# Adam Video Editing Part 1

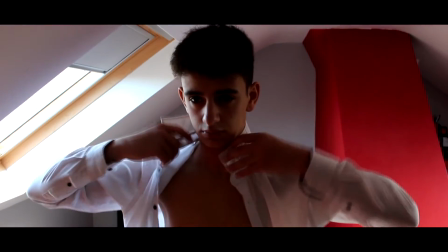[4:07]
But looking back and based on feedback I think we got from Amy and Harriet in our class, they said, this doesn't really suit your genre.
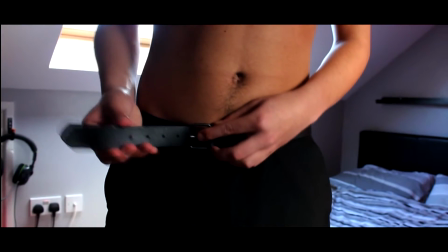[4:15]
It seems kind of comedy, action, and yours is drama.
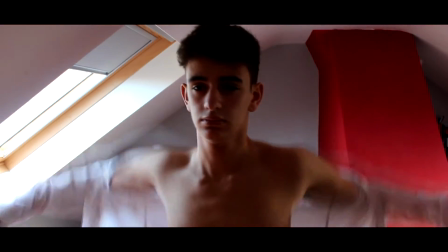[4:18]
So what you should do is prolong the scale of the shots, so like the time that the shot is in the film,
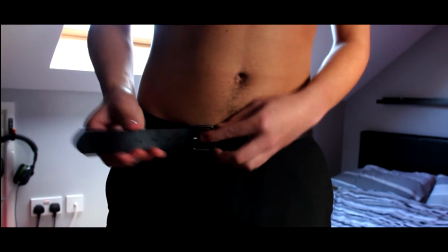[4:25]
and then also with the editing it should just be normal cuts and no zooms or anything like that make it seem a bit comedy action.
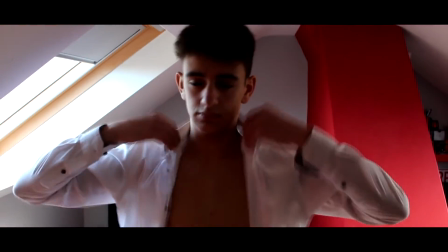[4:32]
So this was something that I changed as soon as I got the feedback, and it honestly looked so much better from that point onwards.
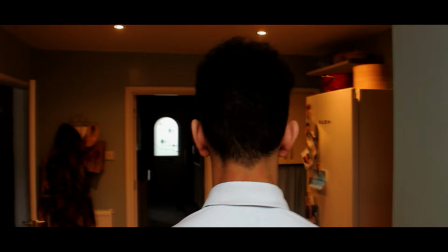[4:40]
I will quickly then go on to the cupboard scene. This is one we actually forgot to record on the first day, so we had to go back on a separate day and do it. We've decided the lighting was actually quite important. I don't know if you can see from this shot, but this door here is open on purpose,
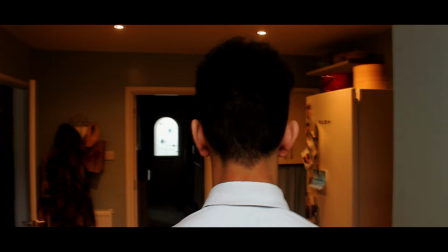[4:59]
as there's more light actually in that room, but obviously it's not a cupboard, that's like a sort of lounge living room. Behind the actor, we've got big open doors where the natural light is seeping in, and we actually had to turn on these lights up here, which gave it a sort of warm feeling. This was quite important, and it was something that I actually paid attention to in the colour correction,
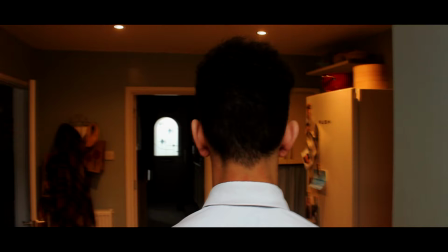[5:18]
was that this warm feeling here with the lights sort of represents home and things like that. We've kept all of the scenery up, which is actually a change from this shot.
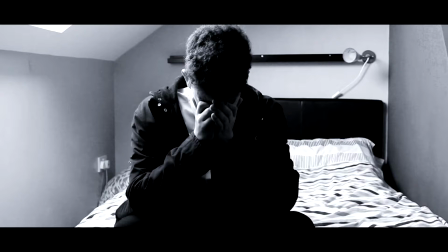[5:29]
We had a lot more, like, because that's in my bedroom, we had a lot more pictures and posters everywhere, but we decided to go with the sort of blank sort of nothing there sort of thing, because we didn't, I don't know, it's quite different because on the first day obviously we wanted there not to be anything around him and the focus to be on him.
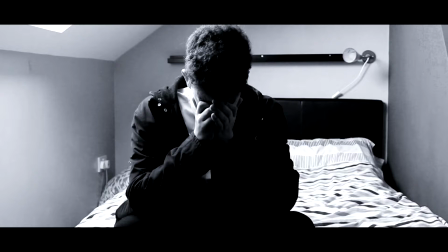[5:48]
But sort of looking at other films, I think this might be one of our downfalls. There's too much white space here, which is basically, white space is areas where there isn't anything going on. The only real, look, we've got a lamp here, a shelf here, and a plug here.
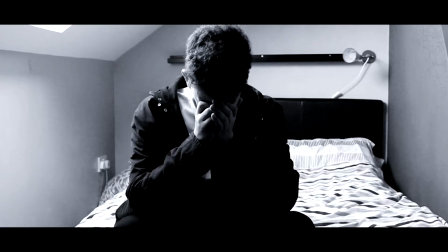[6:04]
Like, other than that, there isn't much attention, like, they're grabbing things in this shot, which is quite poor. We had a big poster up here, and there's a few posters up there before, but we took those all down as we felt it sort of, I don't know, Greg felt that would be the best
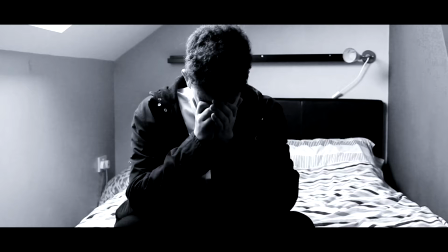[6:19]
thing. I think it's worked fine, and it does look good because it pays, in the black and white, it does pay more attention to Adam himself. But I don't know if that will be a downfall later on. People might see, oh, you know, there's too much white space.
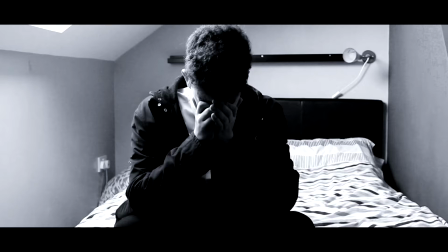[6:32]
As you can see again in this shot, there's more going on here, but he's so close to the camera, it doesn't really matter that there's white space because he covers it.
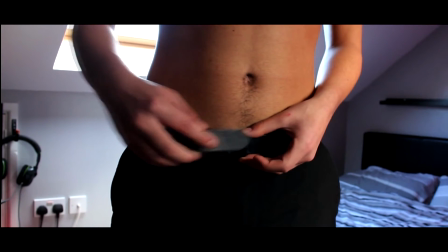[6:40]
In this one, we've got headphones, plug, and things like this. So the background is actually something we could have paid more attention to, possibly try and set up a bit more atmosphere.
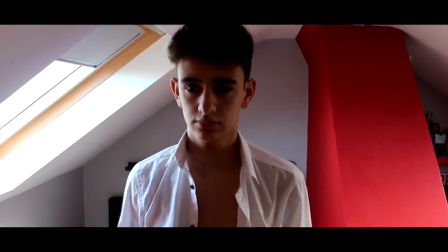[6:49]
But we are amateur filmmakers at the end of the day, so there's going to be things like that in there.
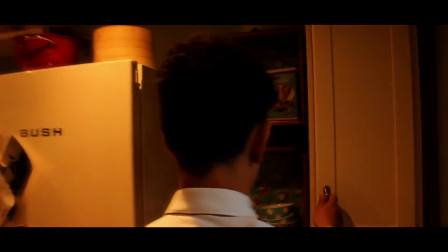[6:55]
Now, this shot is one I was quite proud of. What we did was, I don't know if I can play this in slow motion, can I?
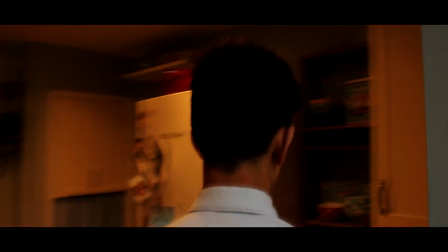[7:01]
No, I can't play this in slow motion, but sorry. But what I'll do, I'll just key through the frames like this.
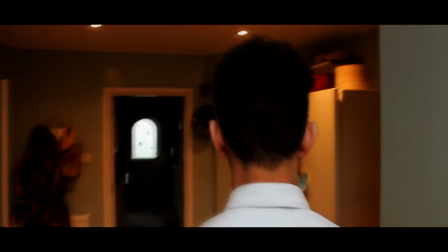[7:08]
As you can see, as this cupboard opens, we then have this transition shot where it opens,
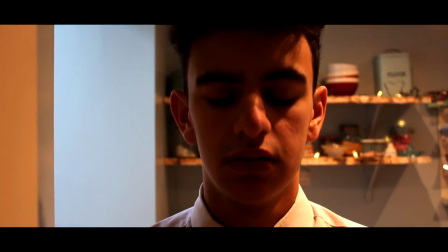[7:14]
and we have the camera that was inside of the cupboard.
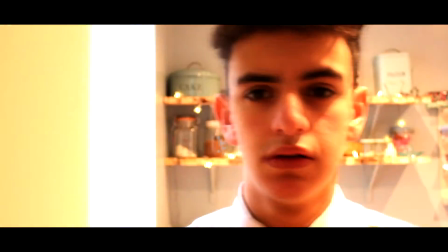[7:19]
Now, this is obviously Greg was directing this film, and he was the one I wanted to focus.
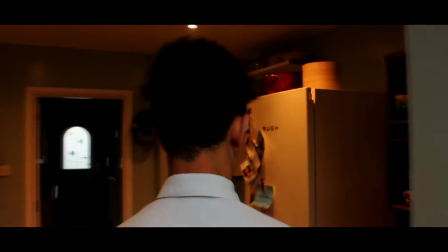[7:24]
Let him focus on the filming side of things because he is a lot better at that than I am, and I'm more of an editor.
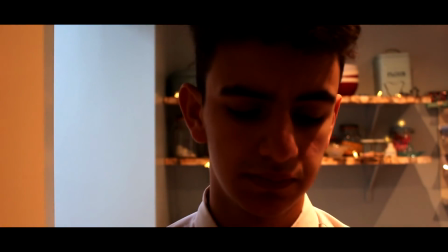[7:30]
But this was a shot that we both agreed would look really good, and it was something I could edit well,
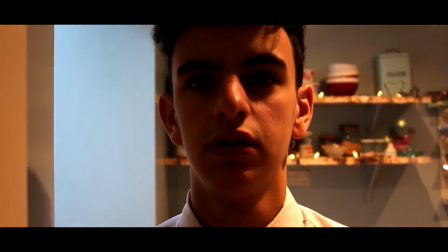[7:35]
and it was an idea I thought just as a good transition shot, and just because if he just opens this cupboard and there's nothing there.
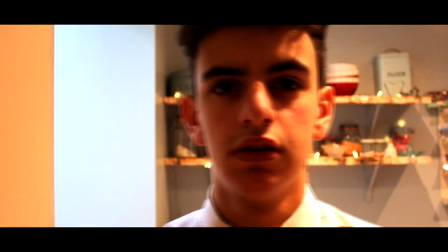[7:41]
So something I've just noticed actually is that I wasn't actually recording the screen, so what I'll have to do is try and add that in and show you at each point. But I think you'll be able to see. What I'll just do is play over that section just over a few times so you can see that opening bit.
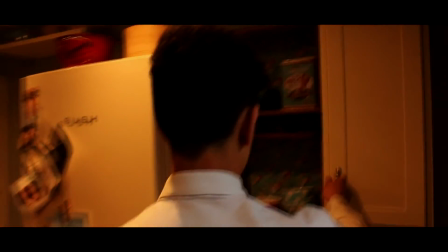[7:57]
Luckily I've managed to figure that out only about 30 seconds into the actual short film,
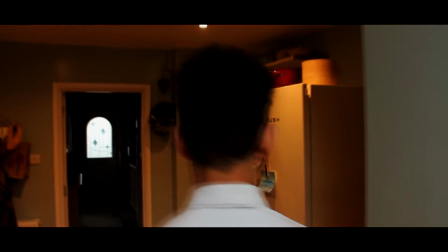[8:02]
but what I'll do is just add in a rendered version of those events, and you'll sort of see.
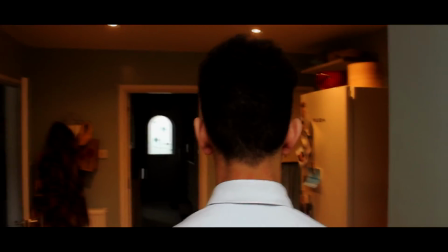[8:09]
What I'll have to do is maybe take a few screenshots as well and add in where I did the editing.
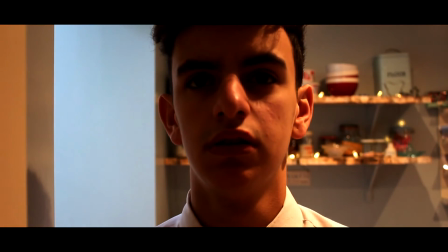[8:16]
But which point was I on?
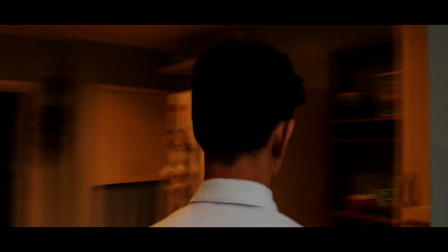[8:18]
This opening shot here with him looking in was looking into the cupboard was done just as a means of showing a different angle.
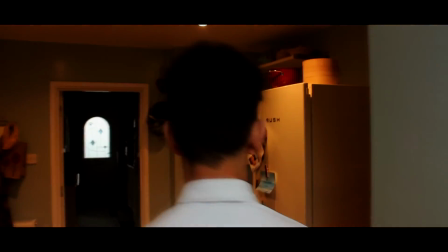[8:26]
We felt this is really important. We don't want it constantly behind the actor like it is in The Irrational Fear of Nothing.
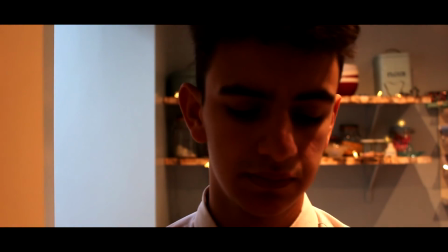[8:31]
So shots like these of close-ups are actually just neat little ways to put in shots that don't feel forced,
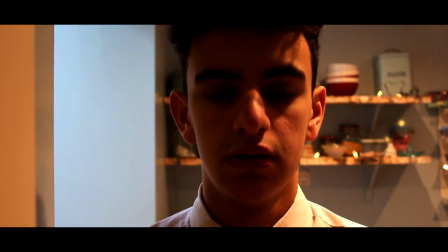[8:38]
which was something we had to pay a lot of attention to. Then going on to this shot, as you'll notice, the colours are quite different.
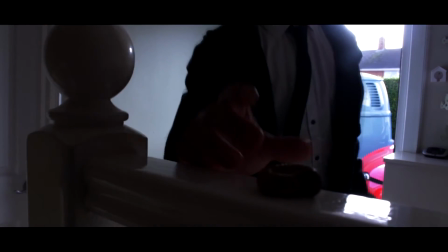[8:45]
This was just down to the surrounding atmosphere.
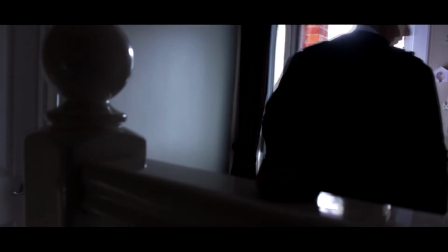[8:47]
Like, this is quite warm, whereas this ends up being more like dark and grey.
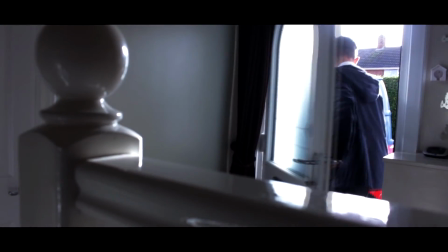[8:54]
I will show you this quick focus pull.
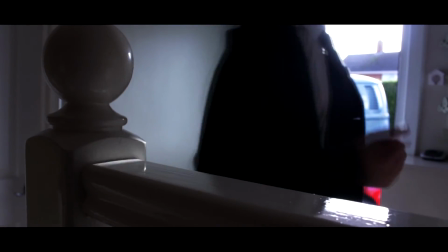[8:57]
So obviously we've got the focus on him there, and then Greg transitions that into that focus, and then he obviously goes.
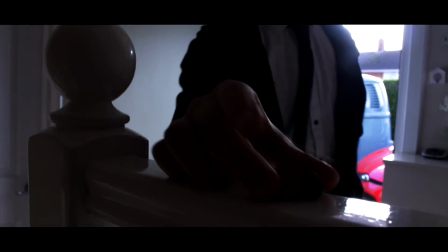[9:05]
I'll just play it again for you once more. The colour correction on this was quite difficult.
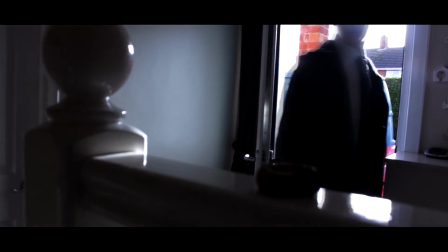[9:09]
I probably could have warmed this up a bit more, if I'm honest, but I think this sort of colour is good.
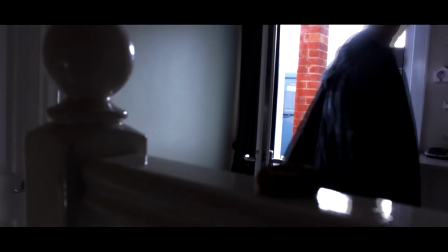[9:16]
I'm not sure. We wanted a mix, I think, because when you look at this shot compared to this shot
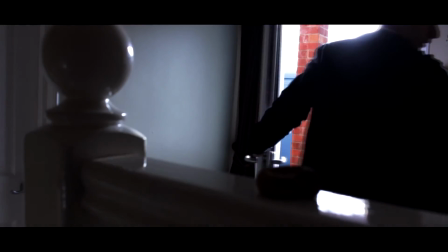[9:23]
here, the colours are sort of similar, with, you know,
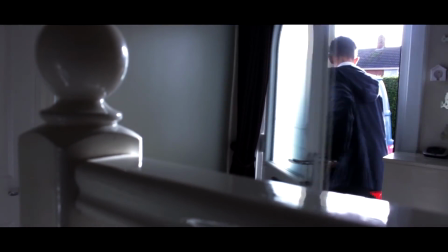[9:28]
this surrounding bit here and these whites sort of match up with this and these whites.
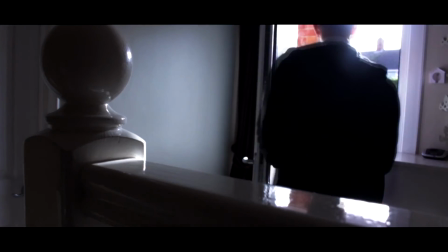[9:33]
So that was something we had to pay attention to, and I probably could have done more to colour correct this shot specifically.
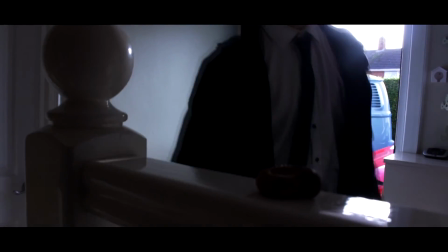[9:40]
I will show you if we got any colour correction on this.
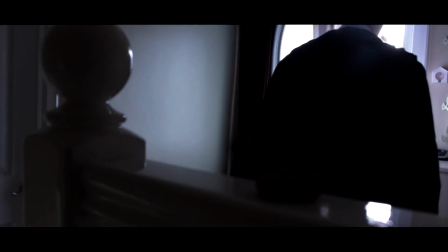[9:43]
We did slightly reduce contrast as we felt that was bad, and I've basically lowered it here.
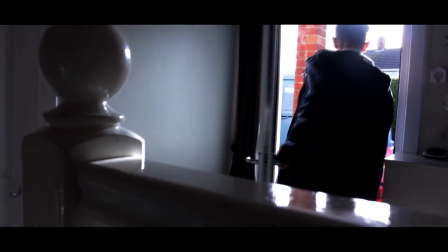[9:49]
If I just quickly show you this is colour curves.
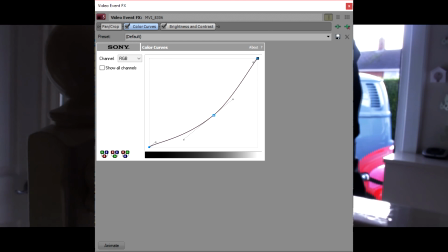[9:52]
So this is something that you can do to increase contrast and is very good for like black and white shots.
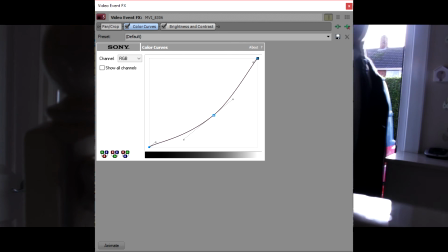[9:59]
But if I raise this, more white. If I lower it, more black.
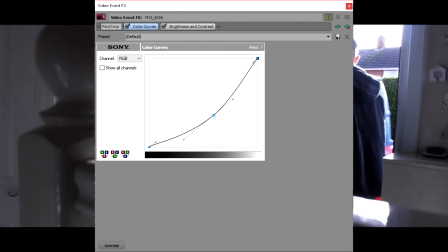[10:03]
So let's try and find that balance again.